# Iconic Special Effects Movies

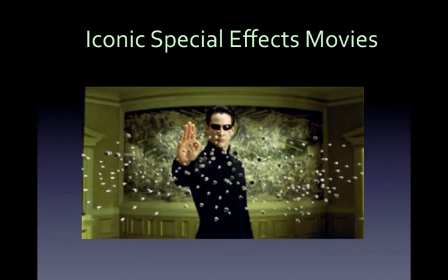0:00 Over the last 40 years, we've witnessed one special effect after another in the movies. It seems that since the early 70s, nearly every decade has introduced another major development. At first, it was blue screen, then green screen,
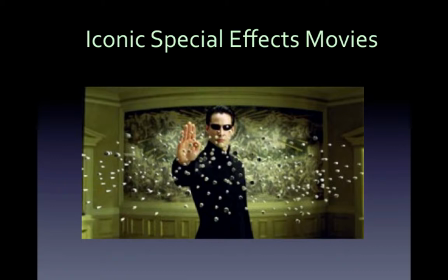0:17 CGI, motion capture, high def 3D, and who knows what's next. I think The Matrix, done in 1999, with Keanu Reeves here as Neo, symbolizes this trend with its story bending time and space so that motion is one balletic special effects dance.
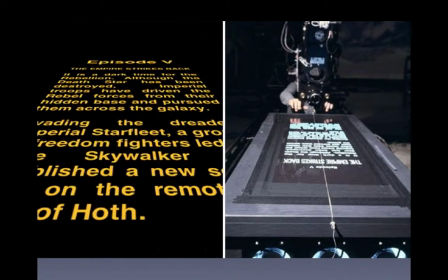0:39 With Star Wars, this being Episode 5, 1980, a long time ago in a galaxy far, far away, titles were tedious. Then the opening crawl of Star Wars swept across the screen and made the simple act of reading as cinematic as any other part of the film. These titles,
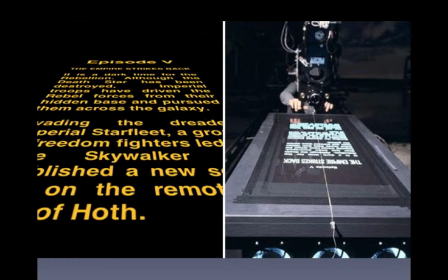0:58 these actually from The Empire Strikes Back, were produced surprisingly do-it-yourselfish by slowly panning a camera along a 6-foot piece of text.
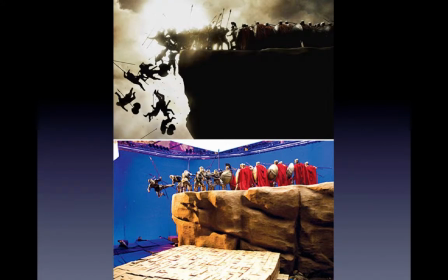1:09 The 300, done in 2006, to achieve the shot-for-shot adaptation of Frank Miller's Spartan comic, director Zack Snyder photographed the graphic novel and built the set and each shot around it.
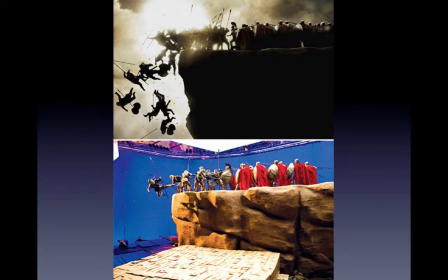1:21 The iconic cliff-top fight involved filming a few actors falling and then replicating them in post-production for an army of tumbling warriors.
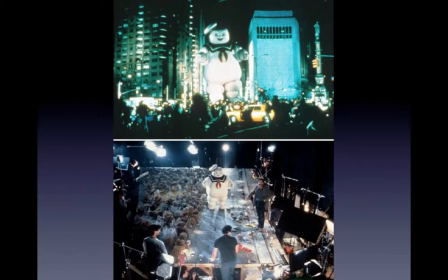1:33 Ghostbusters, done in 1984. He's a sailor, he's in New York, we get this guy laid, we won't have any trouble. That was Bill Murray's suggestion to deal with the 100-foot Marshmallow Man terrorizing New York. Bodysuit actor and character creator Bill Bryan probably would have preferred that suggestion to being cooked alive by the Ghostbusters.
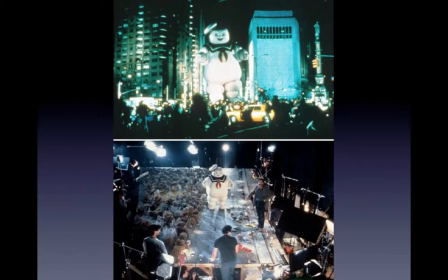1:52 The costume was made of 2 layers, an outer flammable layer and an inner fireproof suit.
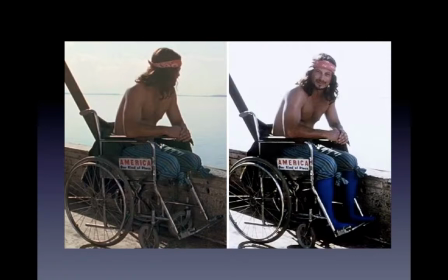2:02 In 1994, we have Forrest Gump. Forrest Gump took a lot of critical flack for reinterpreting American history and CGIing Tom Hanks' naive Gump into iconic newsreel footage.
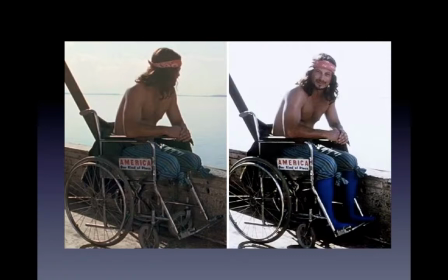2:14 One thing that did quietly amaze, though, was how animators managed to amputate able-bodied actor Gary Sinise's legs. The answer? Very clever socks.
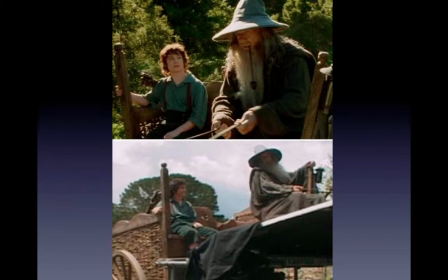2:27 In 2001, with The Lord of the Rings, to tackle the challenge of the Hobbit's tiny size, director Peter Jackson used an array of simple but crafty camera tricks. Although size doubles were
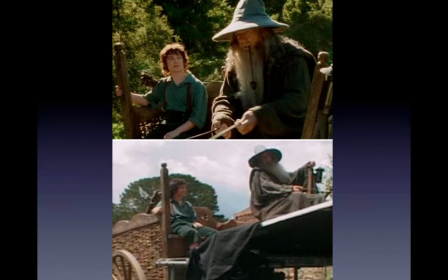2:42 frequently used for the scenes that required the actors themselves, such as Frodo's memorable cart ride with Gandalf, Jackson's team designed clever props to achieve what's called forced perspective, in this case an eye-shaped cart.
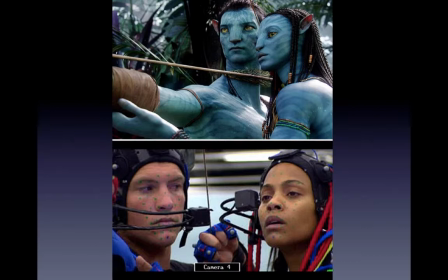3:00 Avatar, in 2009, James Cameron's latest movie, the highest-grossing film of all time, was filmed entirely with state-of-the-art motion capture technology that had been over a decade in the making. Still, the raw footage is surprisingly lacking in the epic.
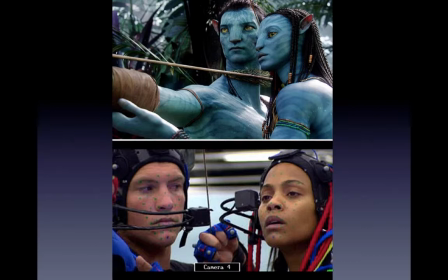3:18 Actors Sam Worthington and Zoe Saldana spent 31 days.
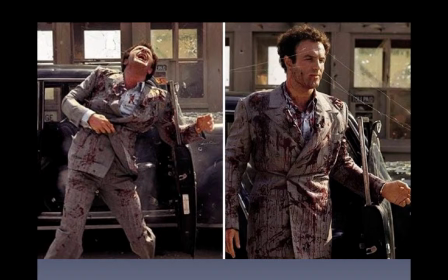3:26 Back in 1972, we had The Godfather. To achieve the realistic and gruesome effect of Sonny Corleone getting riddled with bullets, actor James Caan had fishing wire attached to pieces of fake flesh on his face.
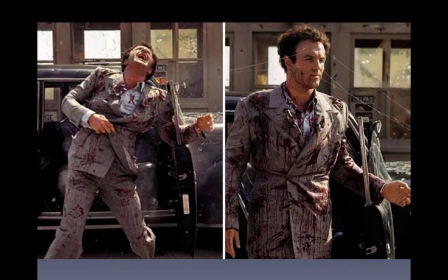3:43 When the triggers were pulled, the crew tugged on the wire, making the bullets seemingly explode through Caan.
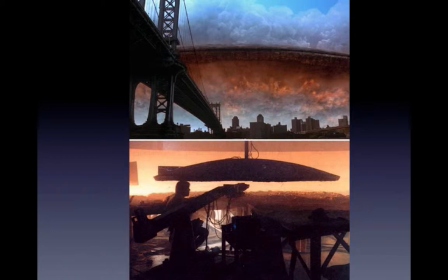3:53 In 1996, we have Independence Day. There's a reason Independence Day bagged the Oscar for Best Visual Effects.
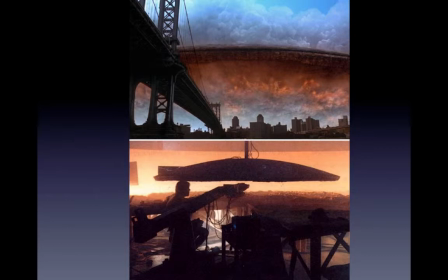4:01 Although the movie required over 3,000 special effects shots, a record at that time, much of the movie's dazzle is actually achieved through practical techniques, involving twice as many miniatures as had ever been used. The main alien craft itself was 65 feet wide.
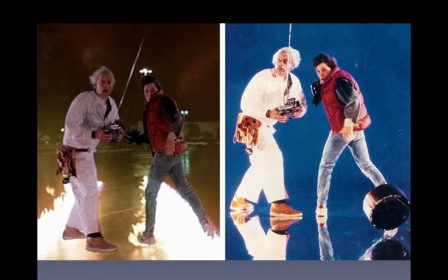4:21 In Back to the Future in 1985, when the DeLorean hits 88 miles per hour, the flux capacitor kicks in and makes time travel possible, leaving the present day with nothing but some flaming tire tracks. Alright, it's not the most seamless use of green screen.
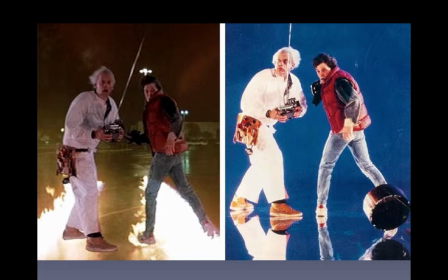4:38 Look at Doc's feet there, it seemed to not quite connect to the pavement. But for the time it was done, and still today, it's iconic.
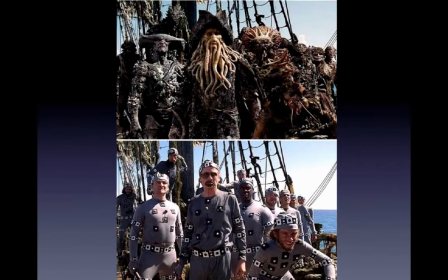4:49 Pirates of the Caribbean, Dead Man's Chest in 2006. We're not sure which is scarier, the part man, part sea monster crew of the Flying Dutchman, are Bill Nye and company in skin-tight onesies, but by wearing mocap suits on set,
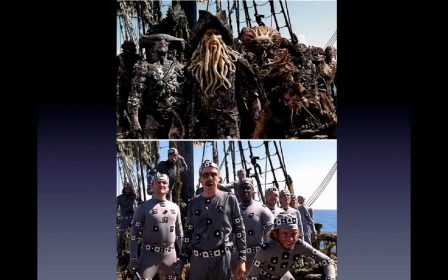5:07 animators were saved plenty of hassle and could work with the raw footage. Captain Davy Jones's skin texture was based on a coffee-stained styrofoam cup.
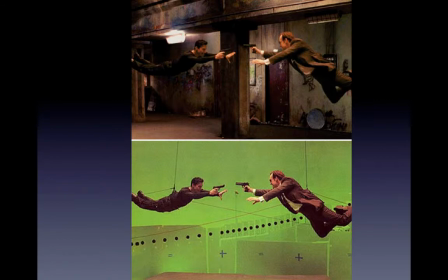5:19 And The Matrix, as I've mentioned, in 1999, visual effects supervisor John Gaeta won an Oscar for creating The Matrix's pioneer action sequences. Bullet time, now a registered trademark, was achieved by surrounding the actors with a ring of still cameras,
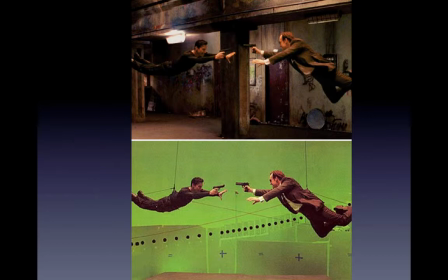5:38 each time to shoot a single frame in quick succession in the motion capture green screen.
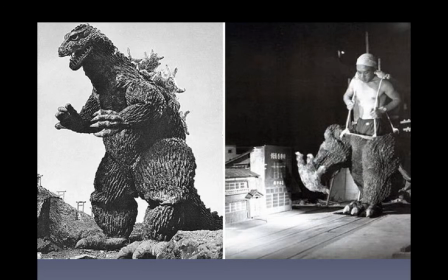5:48 And let's go back to 1954 in Godzilla. Actor Haruo Nakajima racked up an impressive 20-year career playing a smorgasbord of suited monstrosities in Japanese kaiju movies.
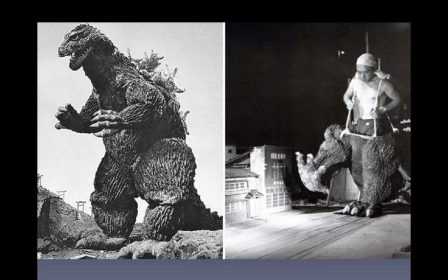6:01 His most famous incarnation was King of the Monsters, Godzilla. Here he takes a break from filming to practice smashing up the streets of Japan.
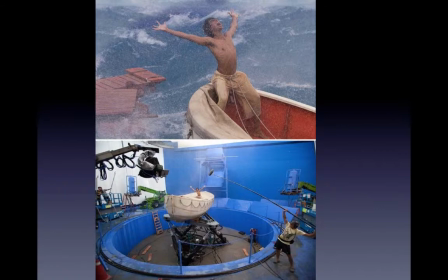6:12 The Life of Pi in 2012, previously undiscovered actor Suraj Sharma took a beating during Ang Lee's direction here. The soon-to-be Oscar-winning Lee shot for 10 weeks inside the world's largest self-generating wave tank,
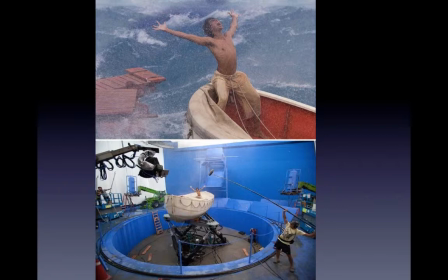6:29 then placing his young star at the center of the state-of-the-art blue-screen boat rig to complete some of the most spectacular storm shots.
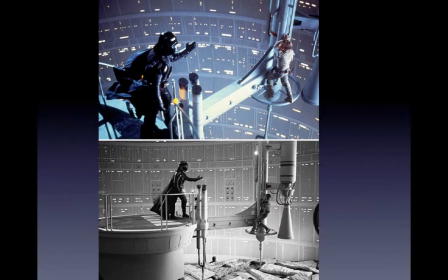6:39 And Star Wars Episode V, The Empire Strikes Back in 1980, perhaps the most iconic and parodied moment from the original Star Wars trilogy. It's not quite as dramatic, though, with a pile of what looks like old mattresses dumped below on the set.
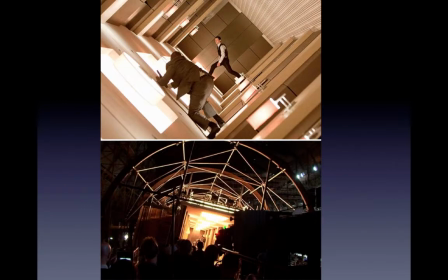6:56 And in Inception, 2010, Inception's gravity-defying hallway fight scene took an arduous 3 weeks and over 500 crew members to shoot. 3 different hallway sets were built, including an impressive 360-degree rotating corridor.
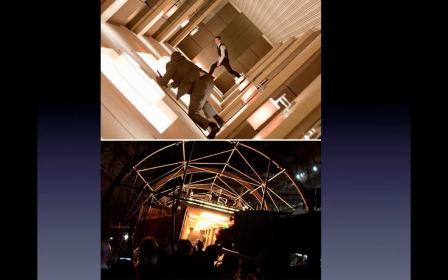7:12 Star Joseph Gordon-Levitt trained with the stunt team for 2 weeks straight to avoid making any dodgy steps.
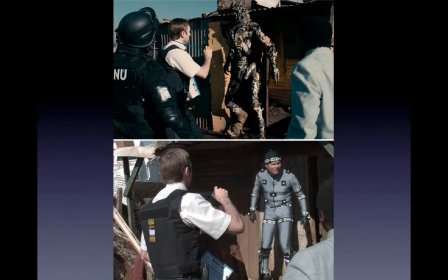7:23 And finally, District 9, done in 2009. Director Neil Blomkamp wanted District 9's creepy prawns to evoke a sense of disgust, using mentor Peter Jackson's Weta workshop to design the extraterrestrial refugees.
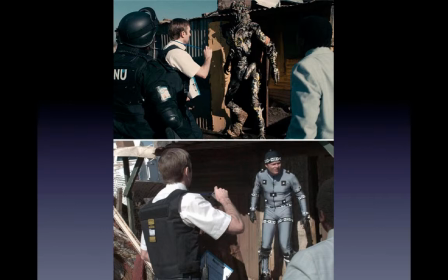7:41 Blomkamp still knew the aliens should look slightly human-esque, or else we wouldn't relate to them. So here he put this lucky actor doing the role in a revealing mocap suit, and the problem was solved.